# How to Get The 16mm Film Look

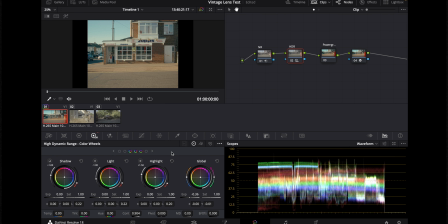I'd highly recommend using this for just balancing your image and getting it where you want it, like right at the beginning. So going into now the power grade, as you can see, a lot of nodes here. I will break it down. This is a mix of power grades I've used in the past.
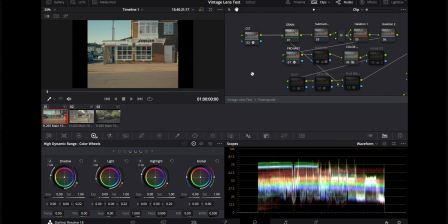So it includes a lot of SIRS power grade, Rack Productions power grade, and then I top off with a Juan Malara LUT. So yeah, this is the color space transform. If we go into effects here, you can see similar to what I did with the HDR node.
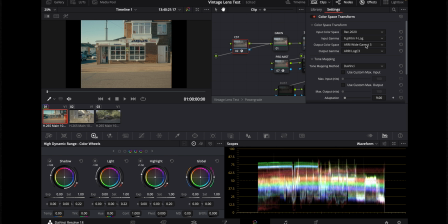You just input your color space with what your camera filmed on. You want to output it to RE wide gamut and RE log C. This is just what the power grades expect. I think it's just a better log profile to work in. And yeah, you can pretty much transfer any log footage or even any footage really. The second one is the grain.
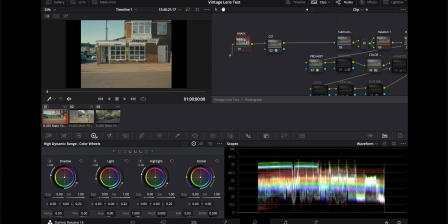Well, this is actually the first node if you look at here, but I generally like to visualize the color space transform as the first one. If we go into this, so we've got split into 16 and 35mm, and then we have softness, detail, and grain. For softness, you can just use a Gaussian blur. It does a pretty spectacular job just with that.
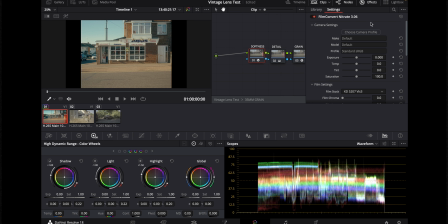But I use Film Convert Nitrate, which is a paid for plugin, and then I turn it pretty much all off apart from image softness, which just helps soften the image.
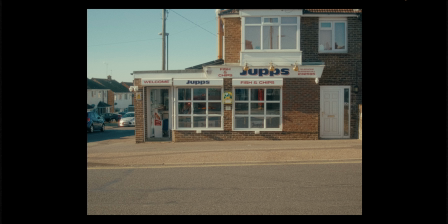As you can see, if I turn that off here, it just brings back that digital sharpness. But having it on just gets rid of that. And yeah, just gives it a more genuine film look.
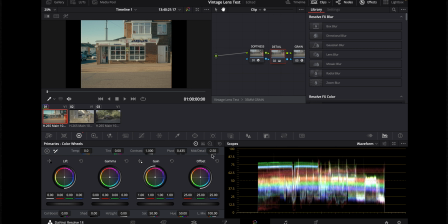And the detail does a similar sort of thing. It's very subtle, just takes a little bit of the mid-tone detail out. And then the last one, of course, on the grain node is the actual grain. And then you can play with this how you like. I find this is pretty good for me, but if I wanted a more exaggerated look, I just increase the strength.
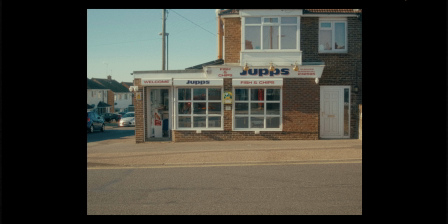As you can see, that just sort of brings up the grain a bit, but generally I keep it quite subtle.
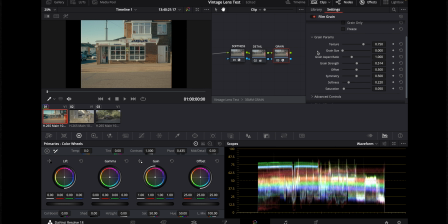But sometimes, you know, depending on the project, you might want to go a bit crazy if you're going for sort of a maybe Super 8 look with a lot of grain and just showing it on and off.
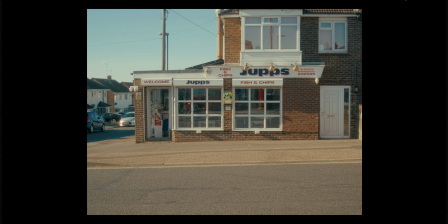Yeah, it really, this is, I think, one of the key nodes to that film look. As you see on, it just looks authentic.
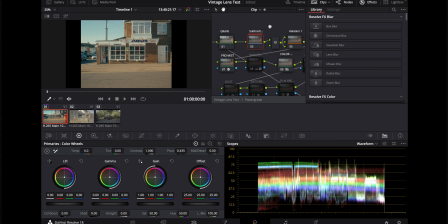And then this one, again, a very key node for me. This is from Rack Productions. Going into it, I don't know the details here really. You probably check his video out for that. But this really just makes the colors pop.
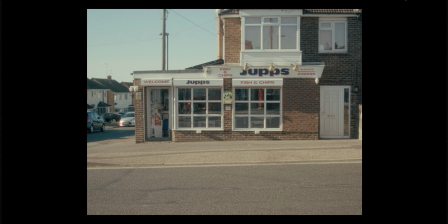So if I turn this off, as you can see, just very dull. The colors aren't vibrant, and just putting this on just gives it the colors that you would see on sort of film stock, I guess.
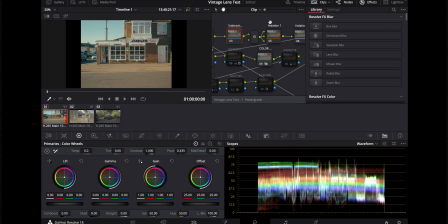Yeah, this is just very key to my look, I think, this node right here. And then that goes into two halation nodes.
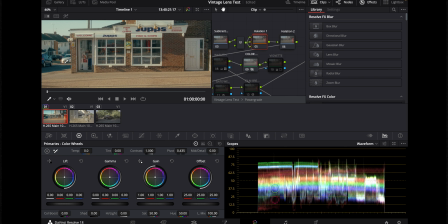To best demonstrate these, if you see this car just on the left here, the first one's very subtle in this. If we look at the second one, it just gives that red tint to the highlights that you see on film footage.
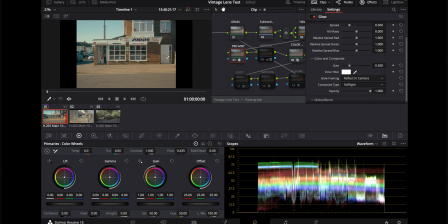And then it goes into sort of a Pro Mist node. This is quite a subtle one. Again, just sort of that effect that a Pro Mist would give you. This is using the glow effect on DaVinci.
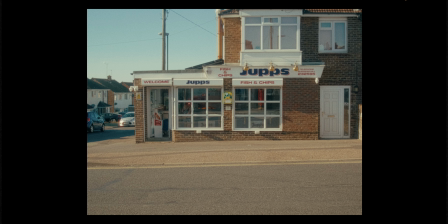Then I have a warmth node, which I generally don't use, I don't think. Just warms it up a bit more if you're going for, you know, a warmer look. You can switch that on. So then I have this color node, which just looking into it, I think it's very similar to the subtractive color one.
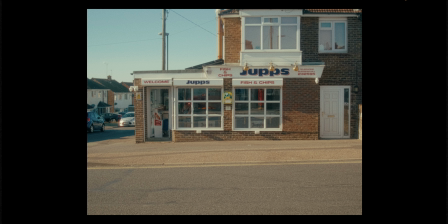And actually looking at it now, just the difference between on and off, I almost think it looks better off.
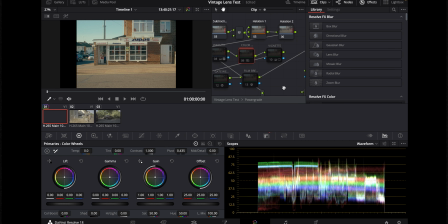So I think I might just get rid of that from my power grade. Good little discovery there.
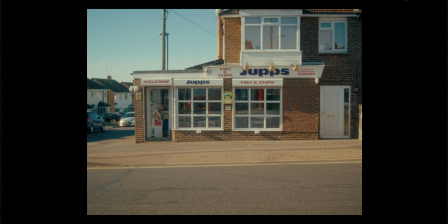Then we have the vignette, which to begin with is quite dramatic. I generally boost this up a bit.
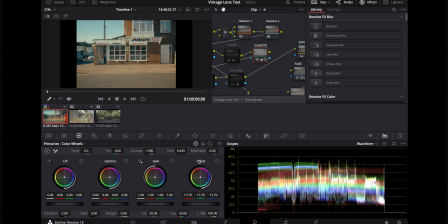This is just sort of the offset brought down with a power window. Boost that up a bit, make it a bit more subtle. Up to about 20. I think that does the job. And then down here we have the dust, which is the film damage plugin.
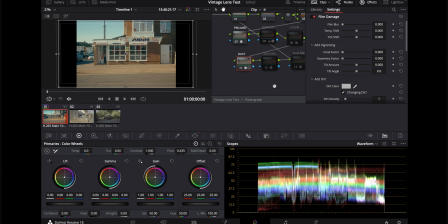This just gives the white sort of dust you get on old film.
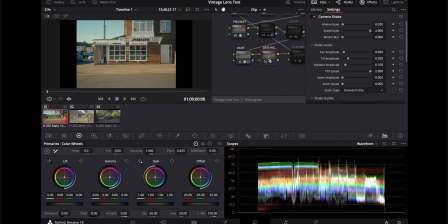And then you have the gate weave node, which just adds that sort of projector shake you get sometimes when you're watching a film. I find this best on still footage, which is generally on a tripod, just because on handheld footage, adding sort of a wobble almost makes the handheld look a bit worse. But that's up to taste.
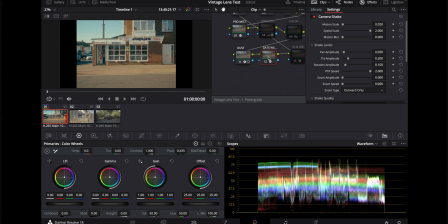It's a quite effective node, but it does crop in your image about 5%. So yeah, just bear that in mind when using that. We'll turn that off for now. And then you have film breath, which is sort of this flicker it gives the image, which again is like emulating watching a film on a projector. Just selling that vintage look, selling that film look. But yeah, let's leave that off for now.
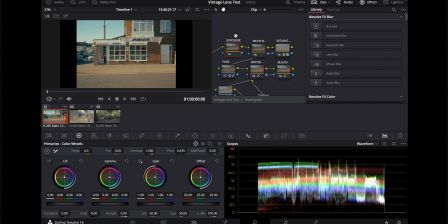And then over here, we have exposure and white balance, but because I do that in the HDR node, we don't really need that. So I'm going to delete those. And then we have a saturation node, which is just the RGB mixer.
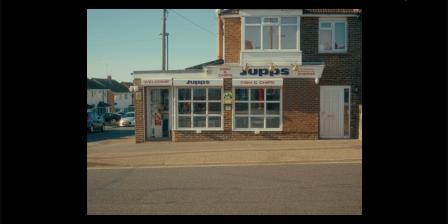Just, you know, makes the colors pop a little bit more. And then we have a fade. I think it's just this curve here. Just kills the contrast a bit, which I kind of like sometimes. But if you're going for a more punchy look, you can just switch that off.
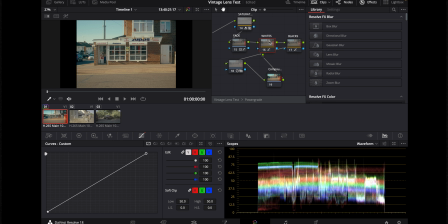Both work fine, I think, but for a more softer look. And then we just have two nodes here, boosting the whites and the blacks. And then here is my own added node. So I use the log wheels here, and I've just warmed up the midtones and the highlights and just cooled off the shadows.
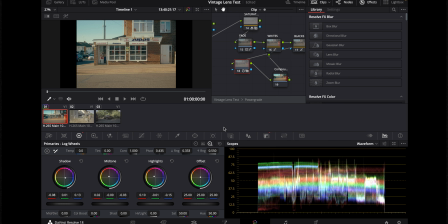It's a very subtle look. You probably won't notice it here, on and off. can kind of see in the shadows there, but it's very subtle. And yeah, and that's about it for the power grade.
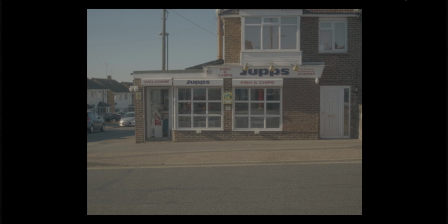And then this is obviously topped off by the LUT. This does a lot, this LUT. If you switch that off, you can see there, really just adding everything.
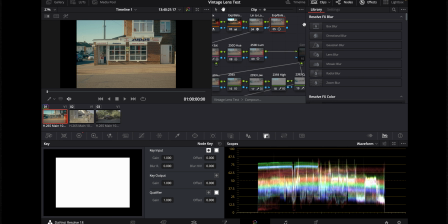I don't really play a lot with these nodes because of my HDR node, because I do a lot in that. But there are exposure balance nodes here, corrections and things like that you can play with. But yeah, again, won't go into too much detail. I'd just recommend buying it. And yeah, that completes sort of the power grade.
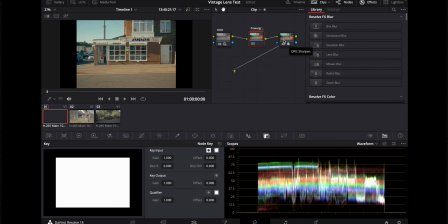And then to top it off, I have this sharpen node,
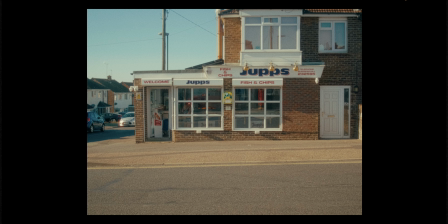which it brings back the details as well as the grain. It really ingrains the grain into the footage, I find. If you turn that off, as you can see, it's quite soft. But just adding that really brings the grain out, and yeah, it keeps the footage looking nice.
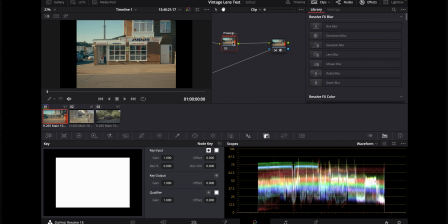Sometimes if I was qualifying skin, if the skin wasn't quite right, I would just do a qualifier node just around here. I could demonstrate here with the sky.
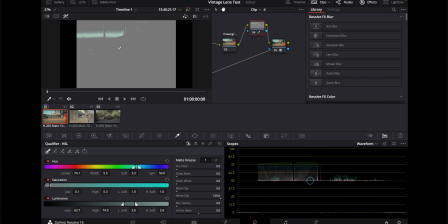It's quite easy to pull colors, even though there's like grain applied and things like that. It just takes a bit of work. Just pull this across. Yeah, as you can see, it's not too bad.
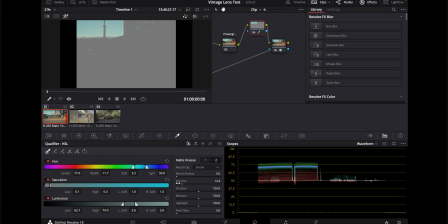And then I usually use the blur, use the denoise, and yeah, just pull a pretty good key from that. But yeah, generally don't qualify a lot. I try to keep the image just to its natural state, I guess.
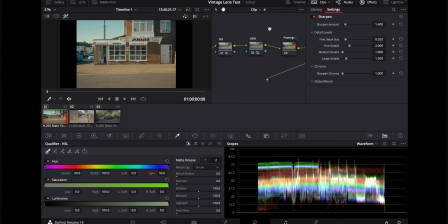But sometimes, just to make it look nicer, you can go into that sort of detail.
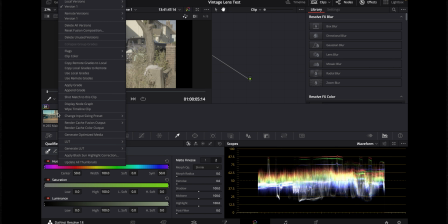If we were applying it to other images here that I've got, you can just sort of apply the same grade that we were working on.
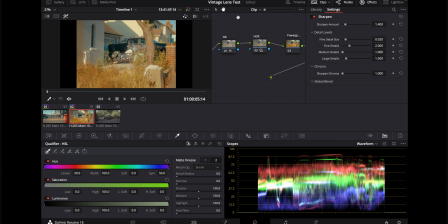Yeah, as you can see, this one's a bit too orange and it's sort of made it look more saturated. So if we just go into this HDR node, I think just cooling this off a bit will just help bring that down.
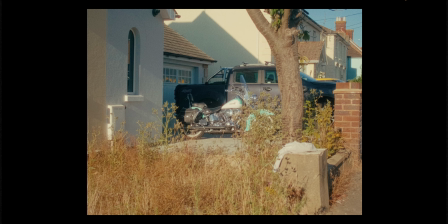There we go. And yeah, and that's that about done, really.
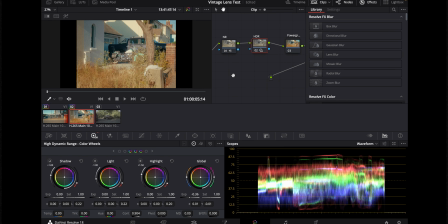So as you see, once you've sort of got a look within the video you've got, it doesn't take a lot to go and apply it to every other image. Obviously depends on where you shot and the differences in location, because this is sort of shot on the same road.
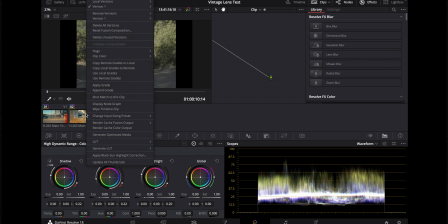These are easy to apply between each other, but this one's a little bit more different.
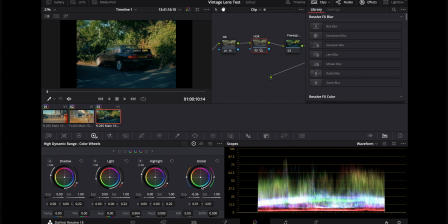Probably take a little bit more work as a darker image, so I'd probably boost that all the way back up to 0.